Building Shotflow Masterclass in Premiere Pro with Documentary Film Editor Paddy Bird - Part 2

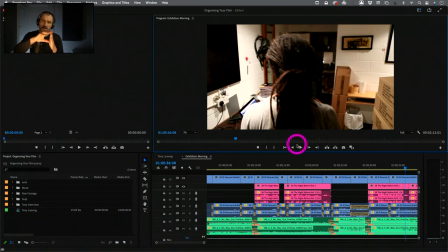[21:30]
but you have to make sure that where you come into the shot it's you know luckily all the things are happening in a very short space of time over about a second and a half you know we need to have that cleanliness so we've cut in before all that stuff happens establish a
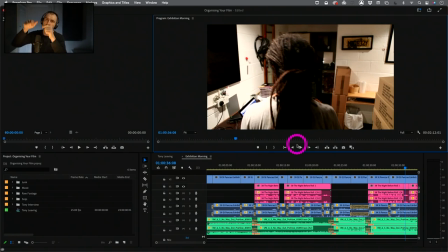[21:46]
shot then have the movement then have the zoom out then have the tilt over then have the action all that kind of stuff so you can see that there's a
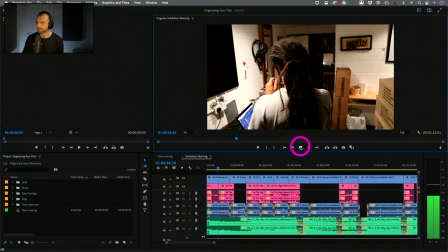[21:54]
fluidity across those cuts that work really really nicely and I'm gonna see it okay he's put on his glasses and then the coffee's
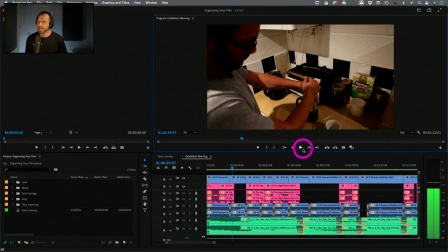[22:03]
ready so I'm letting the action finish here look at that
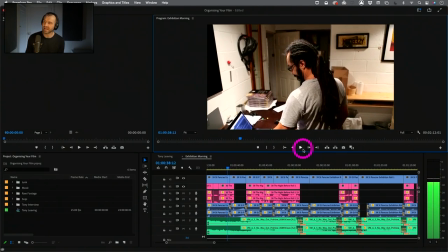[22:07]
he's put on his glasses and he's put his hand down to the computer the action's over i can now go off and do what i want and there's a compression of time there is the audience going to be fine with that of
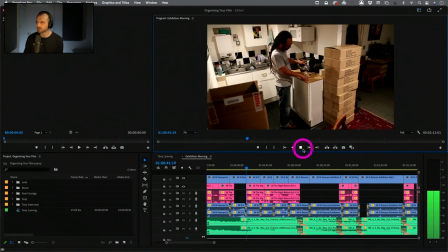[22:21]
course they are it's going to be absolutely fine done mid shot again wide shot pouring thousands of people close up
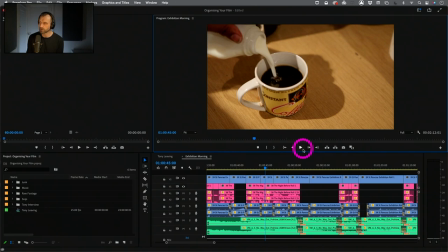[22:29]
pouring milk you know this is all sequential action this is all very very good you know so we can see we can really really see you know what's going on here in the logic about how we're moving across a sequence with frame size changes with camera movement with zooms and with action that's playing out across that from characters and objects so let's just finish this sequence now because I've explained to you a whole bunch of stuff so this time watch the sequence we'll watch it full screen but this time watch it and look at it through those three or four different principles that we've we've looked at it's really really um handy to look at the outgoing and incoming shot what the shot size what the camera is what the movement is what the zooms are and what the overall sequential nature of the arc is because if we if we can practice this and practice this and practice this all of our sequences have this fluidity to the shot flow this this visual grammar across the whole sequence which is which is really really nice so yeah let's go back and watch this sequence and
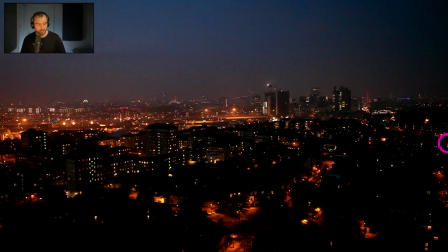[23:51]
just keep in mind exactly what we talked about we'll go in and we'll we'll pay attention to those four or five different things but look at reverse particularly reverse domino theory for this it's absolutely fascinating this
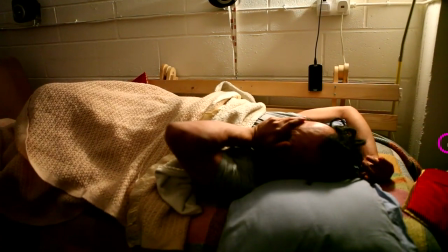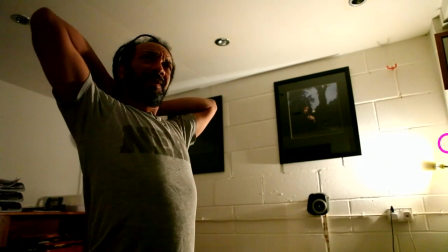[24:15] is different this is completely new for me this kind of exposure i
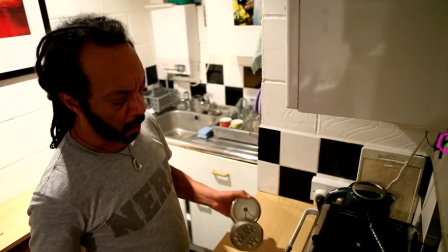[24:20] must have ever had see a show it's gotta be 200 people maybe 300
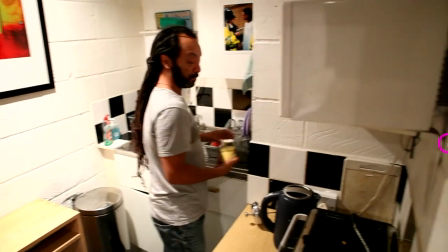[24:26] over a month.
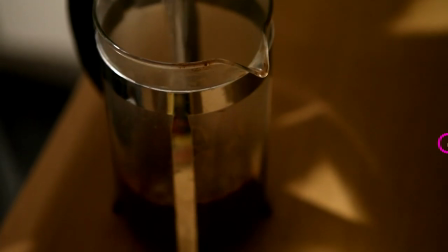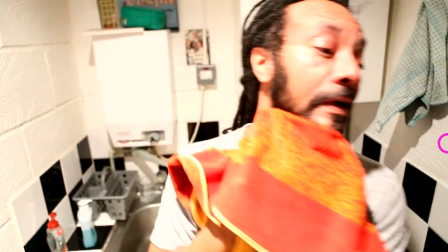[24:34] I keep thinking, yeah, my panels are going to be in St. Packer's Station, it's going to look good,
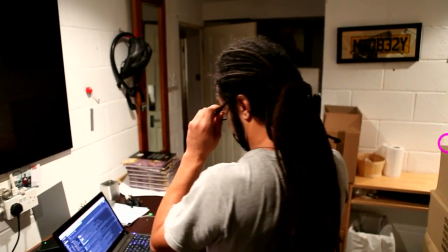[24:39] it's going to look great, and I'm going to see it finally up and done.
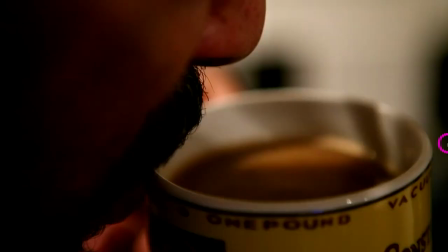[24:47] I haven't really thought about it. There's going to be thousands of people seeing it too, and I'm going to be looking at their faces, you know, and watching their reactions.
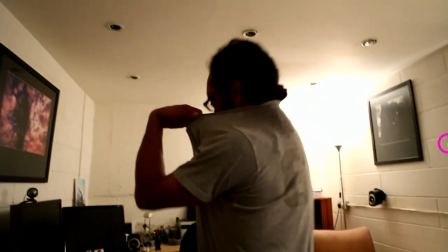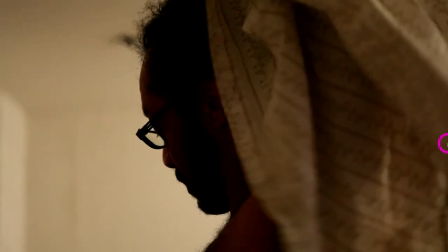[25:02] Thousands of people are going to see my work before 9 a.m.
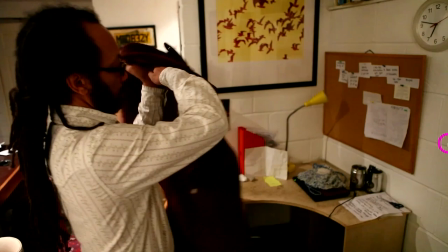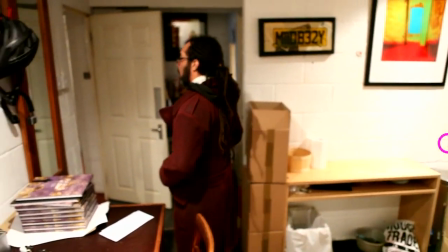[25:13] What's the worst thing that can happen? I don't want to talk about worse things that could happen. I'm a pessimist.
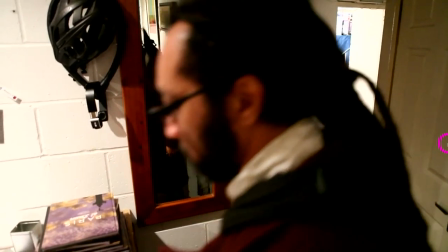[25:20] I'm not an optimist.
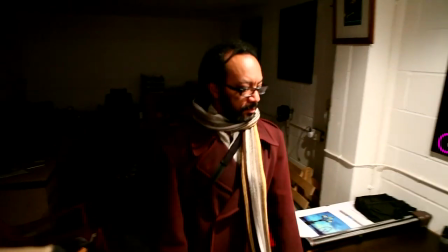[25:25] The worst thing that can happen is I show up at 7.30 and there's nothing there.
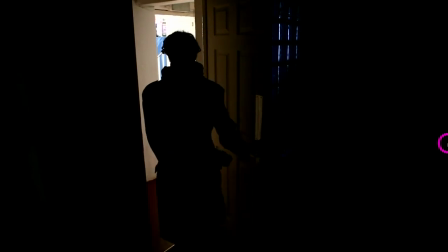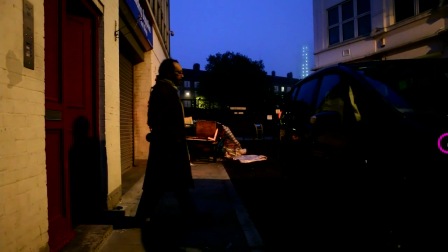[25:36] I'm not Irish. Nothing to be nervous about.